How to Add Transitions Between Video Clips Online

Transitions are an engaging way to get from clip to clip and can be an important tool to hone your style in your videos. Say you want a calming soothing effect to your videos or you want to pack an action-packed punch. The way you transition can help you create exactly the type of video you want.
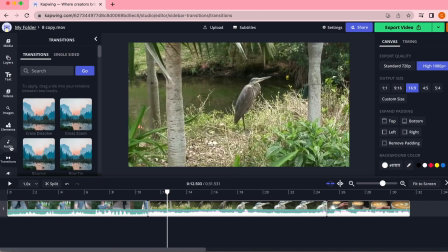[0:17]
Today I'm going to walk you through how to add transitions to your videos using our browser based online video editing software Kapwing.
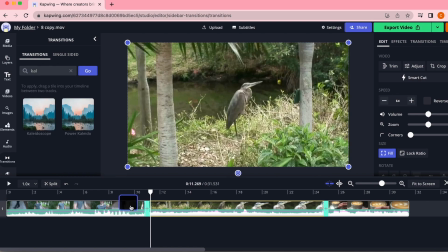[0:24]
We'll explore classic transitions as well as unique transitions in Kapwing's huge new transition library. Let's get started!
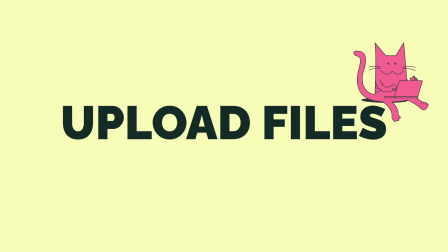[0:34]
The first thing you're going to need to do is upload your files into Kapwing. To do this go ahead and click on the link down here in the bio.
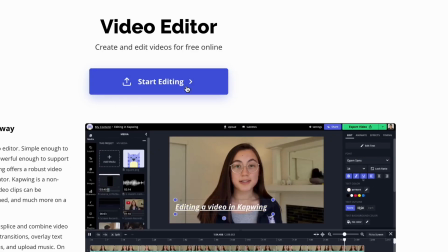[0:42]
Once you're here you can click start editing and you will see these options. If you're on your computer you can drag your clips from your desktop or you can upload videos straight from URL link which is a really cool feature since
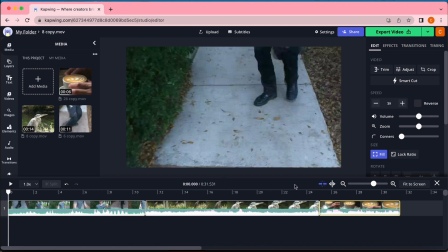[0:55]
Kapwing is browser based and not downloadable once you've done that you will see a page with all your videos laid out in your timeline now
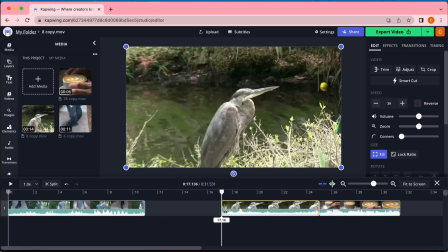[1:03]
you can hover over the ends of each clip and click and drag the ends to trim them to be exactly the length you want them if you need more help trimming make sure you check out our video on trimming here and if not once everything is trimmed it is time to start exploring
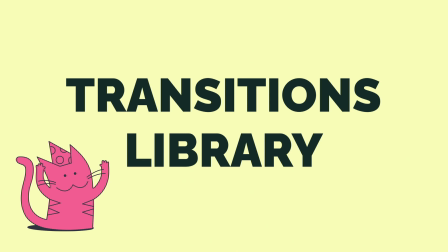[1:19]
your transitions library to get to the transition library go ahead
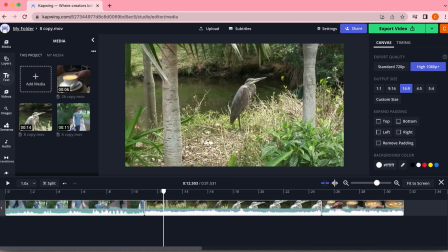[1:24]
and move your mouse over to the left side of your screen and you will see these tools.
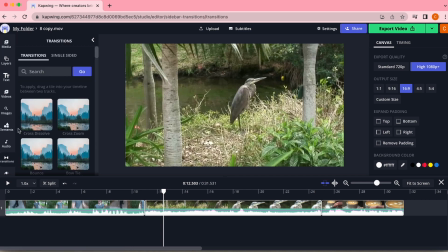[1:29]
Go ahead and click transitions. Once you're here you will see a full list of Kapwing's transitions.
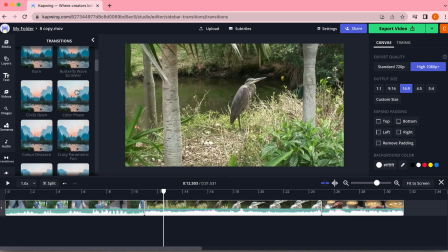[1:35]
We're going to get into a few of those specifically but to use any of these transitions you can hover over the squares to preview what they look like.
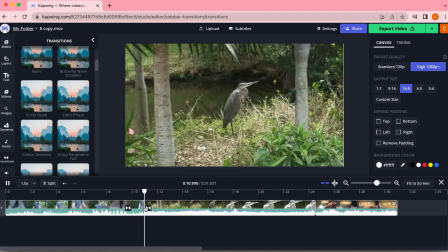[1:43]
Click and drag the ones you want to use between two videos and it will automatically apply to the touching ends of those videos.
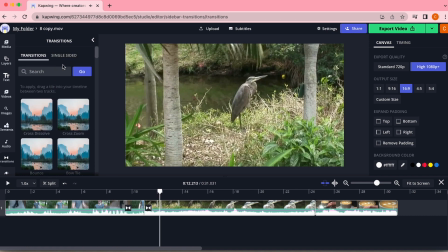[1:51]
There's also a smaller list of single-sided transitions in case you want to apply a transition to just the beginning or end of a single video, but in most cases you will probably use standard transitions. All right, now let's dive deeper into some individual transitions. Kapwing just added a ton of really cool new transitions that I'm super excited to show you, but first let's start with some classic transitions.
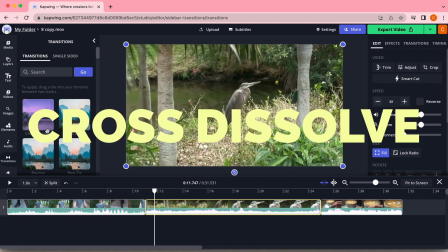[2:15]
By far the most used transition you will see in video editing is the cross dissolve. Cross dissolve is a gentle transition that looks like this.
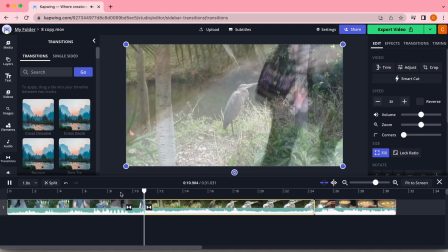[2:24]
It is a great one. It is really inconspicuous, but flows super easily into the next clip.
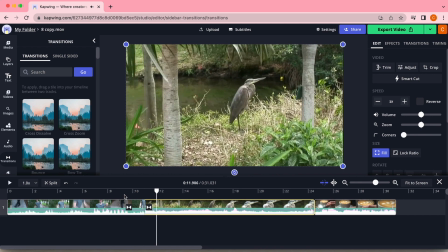[2:30]
I use cross dissolve all the time. Next, we have the wipe.
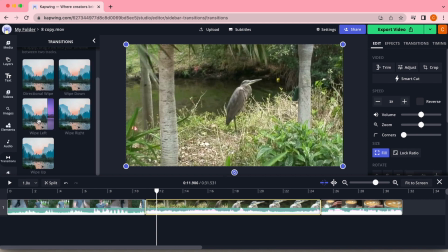[2:34]
On Kapwing, you have several choices, actually, of which direction you want the wipe to go, but essentially, it will wipe from one side of the screen to the other like this.
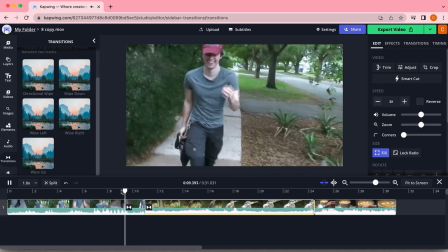[2:44]
It gives you sort of a Star Wars or vintage movie feel. It's super simple but super effective. But let's say you want your transitions to make a little bit more of a bold statement. Luckily Kapwing has you covered with a ton of cool ways to go between video clips, so let's look at some of the unique transitions.
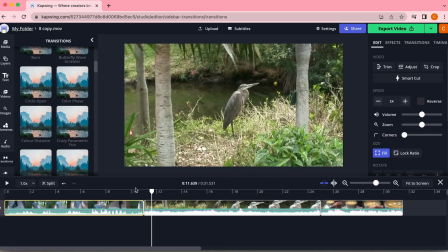[3:02]
The first one I really like is color distance. The footage I'm using was recorded on an old camcorder, so to me it feels almost like it's just a glitch in the camcorder that takes us to the next clip.
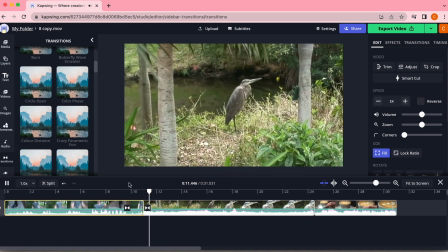[3:13]
That is a really cool example of fitting your transitions to your footage because no two videos are going to necessarily call for the same type of transition.
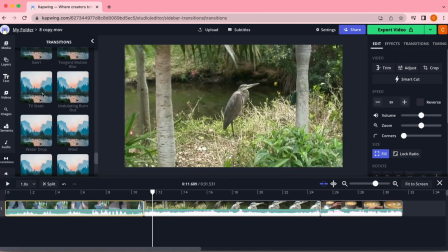[3:22]
Speaking of glitching, next we have TV static.
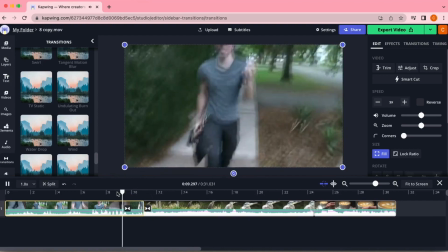[3:26]
This one is super helpful because it's a very commonly used trope in video making when you just want to cut off what you're saying really abruptly,
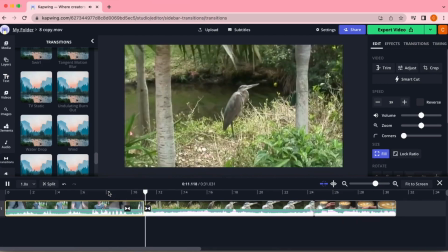[3:34]
either for comedic effect or for...